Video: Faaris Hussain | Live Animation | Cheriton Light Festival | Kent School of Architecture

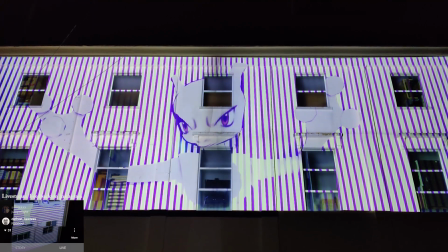Is my true reason. I will find my own purpose and purge this planet of all who oppose me.
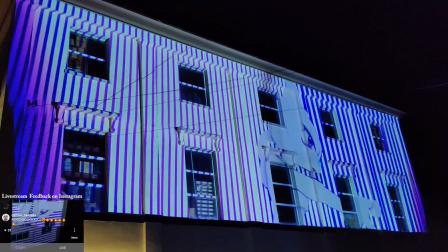The world will heed my warning.
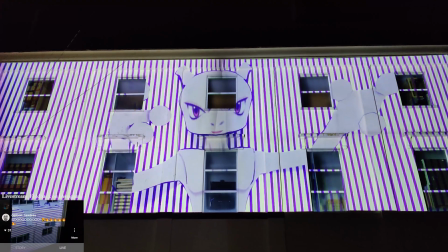The reign of Mewtwo will soon begin.
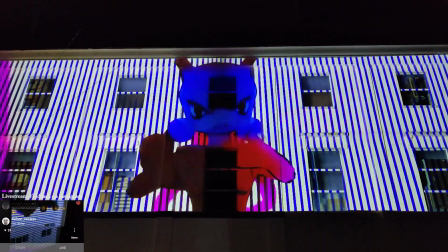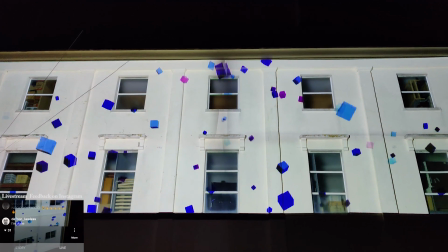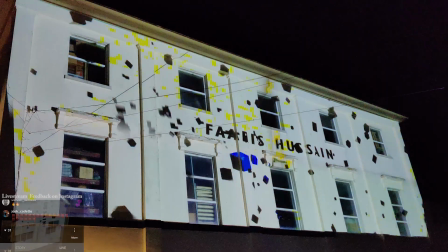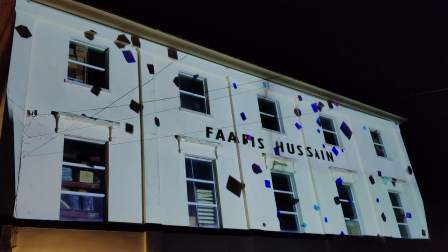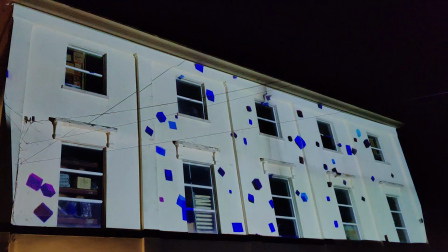Okay, so I basically wanted to take you through how I made these visuals.
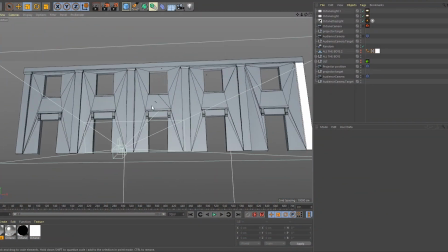So I used Cinema 4D mainly for this project and Octane.
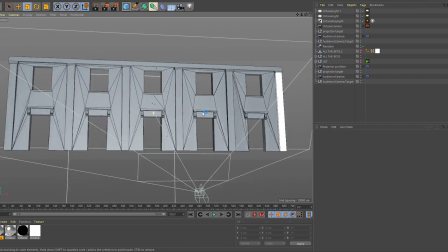But yeah, so we got given a large scale model of the site, which obviously was located in Cheriton.
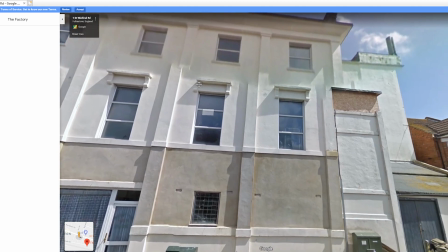It was 3D scanned, so it was perfectly proportioned,
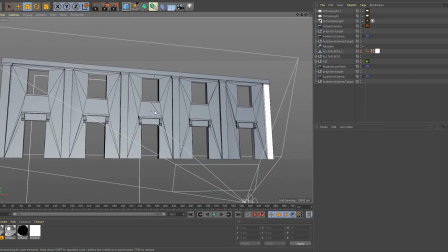and yeah, the model was perfect, which is obviously a necessity with a project like this.
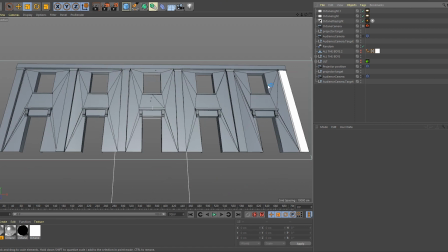And we actually had the camera set up in a way that was from the projector's perspective, so everything that would be projected onto the model would appear from that perspective.
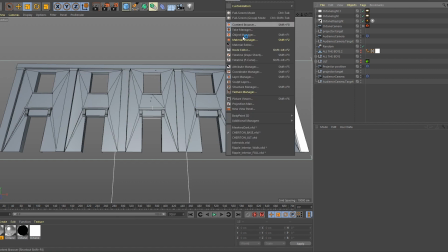So for example, going into my first scene,
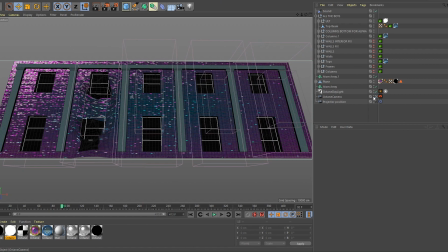you can see I kind of done this effect here which manipulated the model.
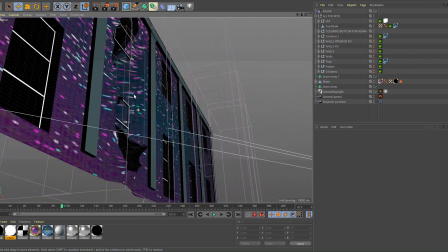I
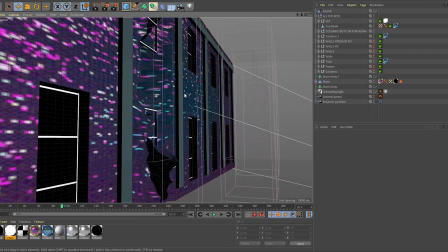intensified the density to create these sort of rippling effects, and use various plugins to create a like water effect.
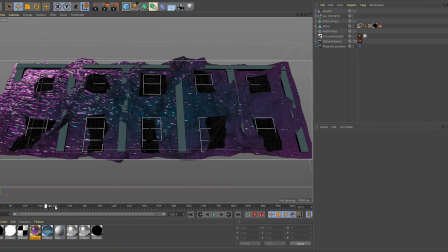And yeah, and then, you know, secondly, after that, I wanted the whole thing to kind of ripple as well.
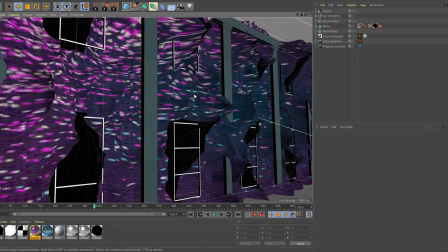This is again using the plugins that I have with Cinema 4D. So following that was the asteroid scene here.
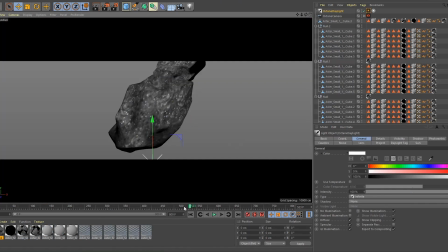I just modeled various amounts of asteroids. I think I actually modeled just one and then just reshaped it a lot of times.
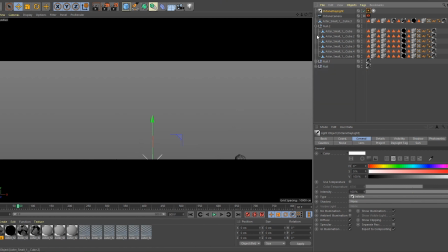With the backplate of the stars, it would look kind of natural, but obviously I wanted to keep that perspective from the camera just here. So they did look like they were kind of coming at you from the perspective that you would be looking at the architecture from. And so yeah, this one in the back here has a different animation track of just kind of
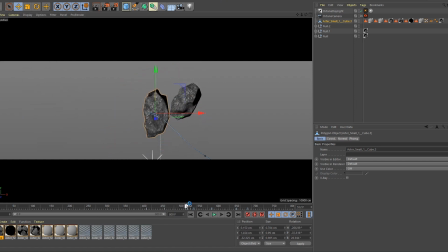hitting the screen and then floating off.
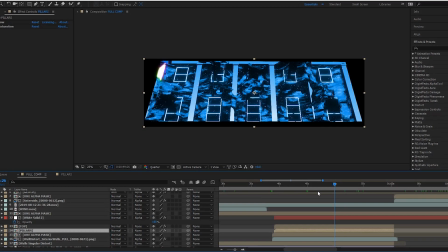Obviously it does go deeper than that, to where I added the smash, so I'll show you how I did
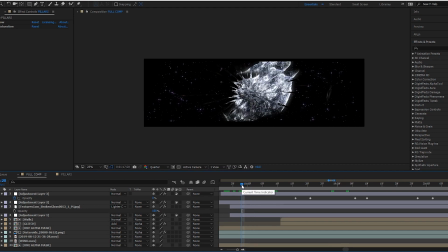that. So here it happens so fast that it's kind of it is, you know, you can get away with just a sort of subtle shake. So I had like a really intense glow as soon as the asteroid hit,
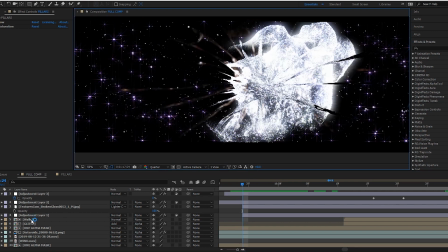and used displacement in After Effects to move the
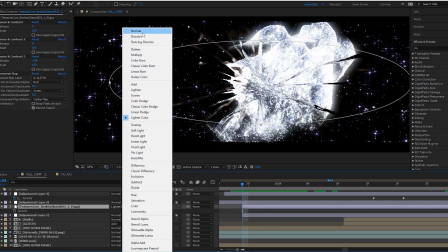texture to allow this texture. So I just set it to
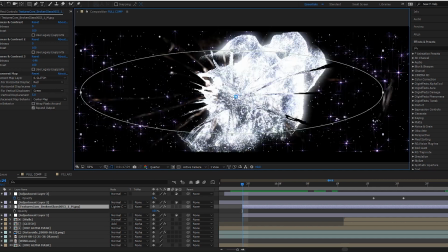lighter color, which added like a bit more texture to like the sides, where you can see here, which was kind of needed,
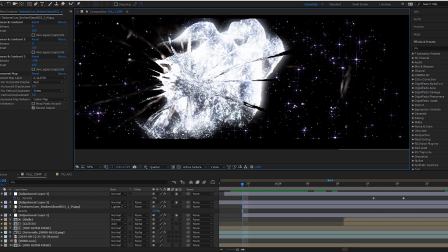and as well as the displacement. So the displacement takes place here.
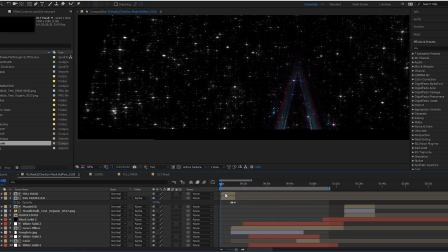So for this next animation, I took a lot of inspiration from 2001: A Space Odyssey with the Stargate scene.
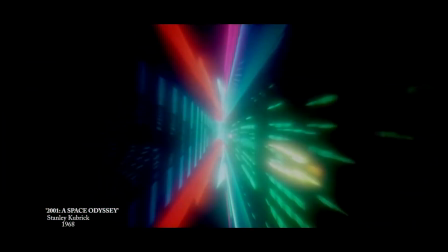I wanted to kind of recreate that as well, with just kind of a super intense space travel sequence, to where you eventually land with this big spaceship.
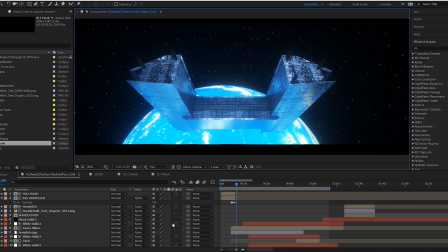And what's interesting about the spaceship is actually it is the building effectively made
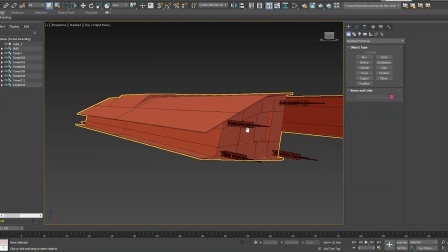into the form of a spaceship, sort of satellite pillars.
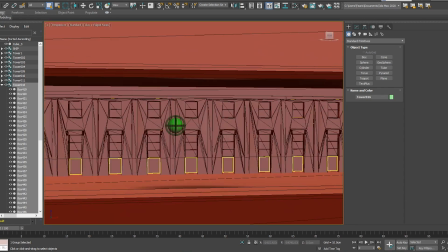But yeah, it's the piece of architecture from here,
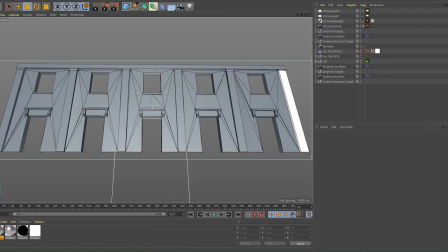this just duplicated across, and just some modeling done around the outsides and the back as well, to give it like more depth.